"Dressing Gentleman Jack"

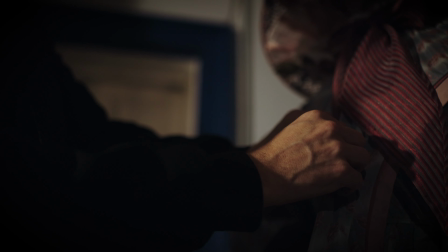Once the costume is fully made and then fitted, it then goes on to be broken down. What we call breaking down is sort of aging process. So costumes often don't really look correct until they've been properly aged.
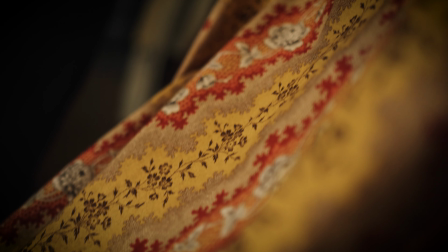We want the audience to think that these clothes have been worn by this character for many, many years.
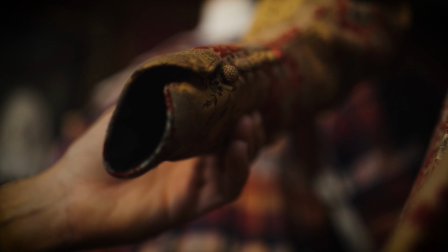And particularly in the 19th century, people didn't throw things away.
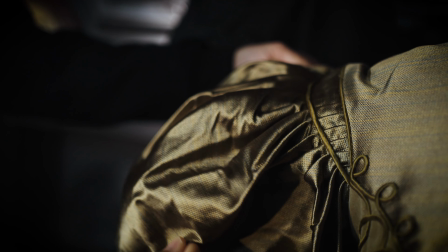I mean, there's endless mentions in the diaries of Marion sitting at the breakfast table repairing Anne's pelisse or her stays or whatever had fallen apart. So we need to get that detail into the costumes, and that can be really quite a complex process.
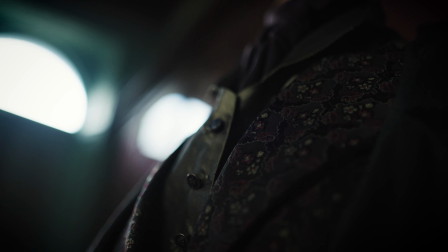So I'm particularly thinking about Anne's greatcoat. Some of these dresses just have a very light spray and knock back and some washing,
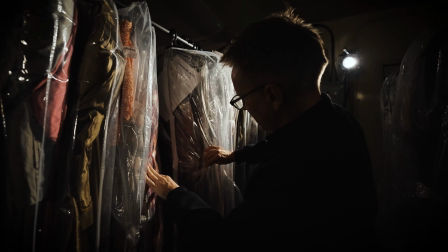but something like Anne's greatcoat that she really lived in went through many, many processes. So it was made in linen, and then it was dyed, and then we waxed it to give it a sort of waterproof look.
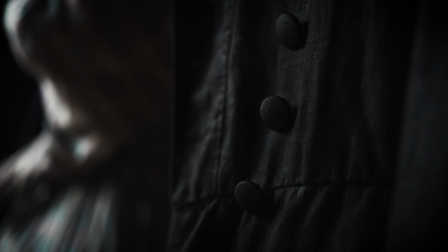And then that was really worked into with paints and colours. So you got effects like sun bleaching.
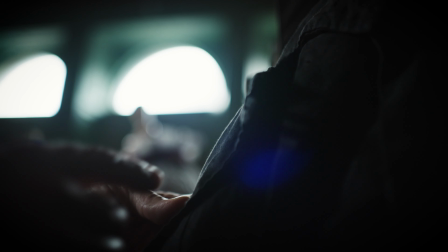So the layers of it, if you lift up the flap, it's much darker underneath. And we'll often do that so that an arm, under the arm, the colour's richer and darker. So it's sort of more faded up here. And then sort of grating, you know, just rubbing back the fabric so you get that sense of wear and tear. All sorts of things. You just really have to think about the character and the usage.
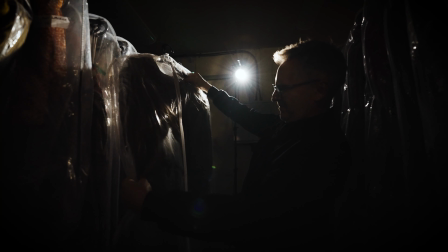Well, I think that's what's lovely about Gentleman Jack, is we see the whole strata of society, from
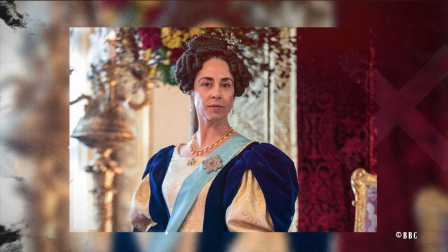the very poorest to aristocracy and Queen of Denmark. A lot of key characters are the servants in Shibden Hall,
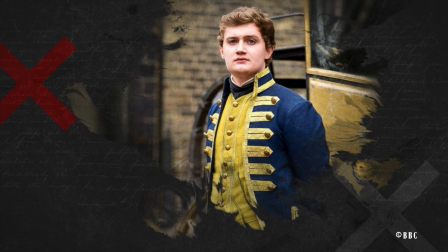and they were lovely to do just for that great contrast, but also to invent a livery set.
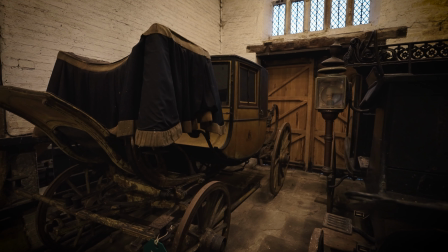What I did was take one of the colours from the coach, sort of chartreusey mustard colour,
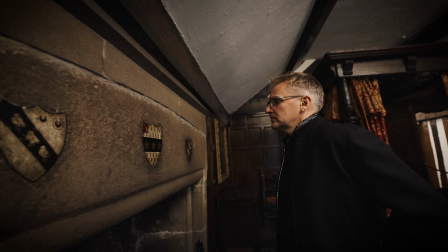and we based the livery on that, and then took the crest and put that onto the buttons.
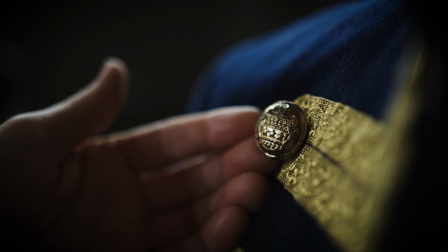So that was really nice, and nice to have that uniform and then sort of mess it around so that when we're seeing them sort of behind the scenes in Shibden Hall,
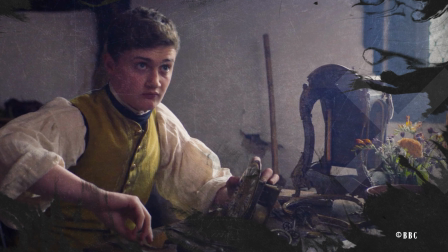sometimes they're just wearing a waistcoat and shirt and looking quite scruffy. But it's a very different way of approaching costume for those people, because it's about practically what they're doing. So the cook and the servants have to portray themselves in a certain way if they're answering the door.
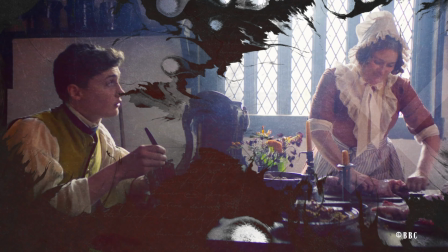But if they're, you know, pulling the guts out of a rabbit, they have to have practical clothes and aprons and layers.
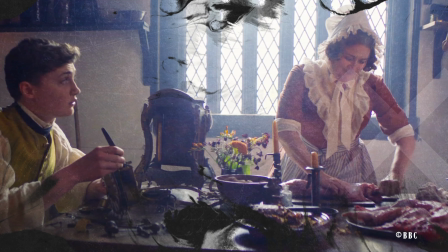And it would have been really quite cold. So there's a lot of layers, particularly in different seasons.
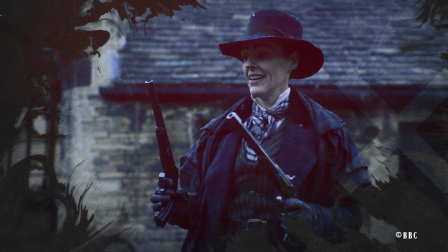I think in season two, we went into winter quite a bit. And so that's nice to portray as well.
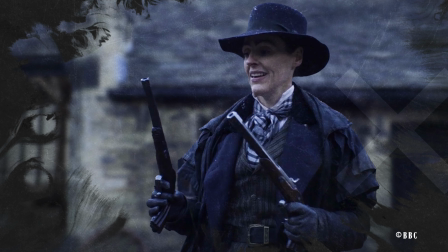Not so nice for the actors.
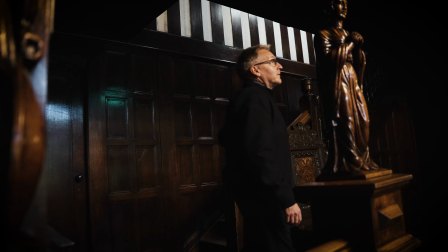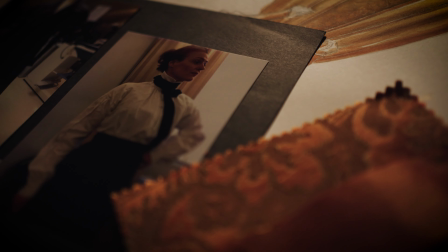I knew that Anne needed status. That was something that we sort of worked out just in trying things on Saran Jones.
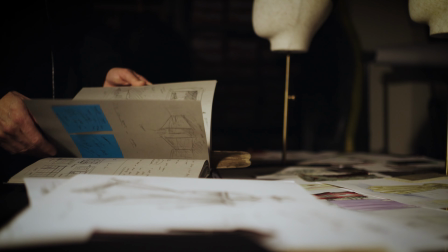And this idea of her silhouette in the street, if we saw a wide shot and saw Anne walking towards camera or away from camera, I knew she needed to have status and to look like a man.
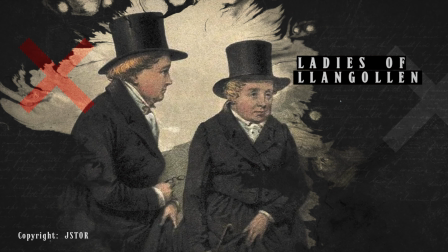And so, yeah, the idea really came from the ladies of Llangollen and from George Sand, looking at queer women through history. And then when we had these dress-up sessions at Cosprop, we tried a top hat and it just instantly worked.
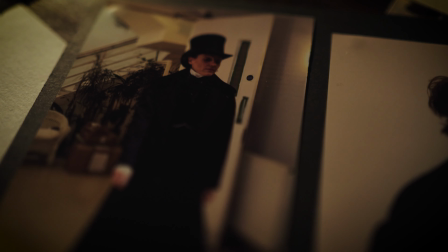It just suddenly went, oh yes, particularly with a long coat.
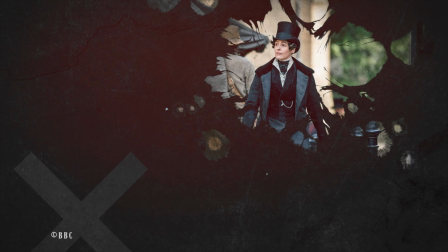When you put a top hat on, then you went, okay, yes, I can believe that silhouette could be mistaken for a man.
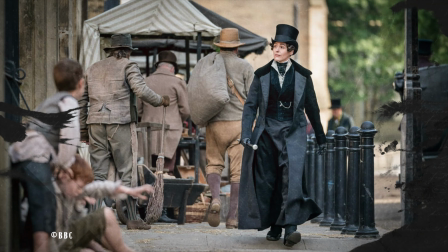But also it has such power.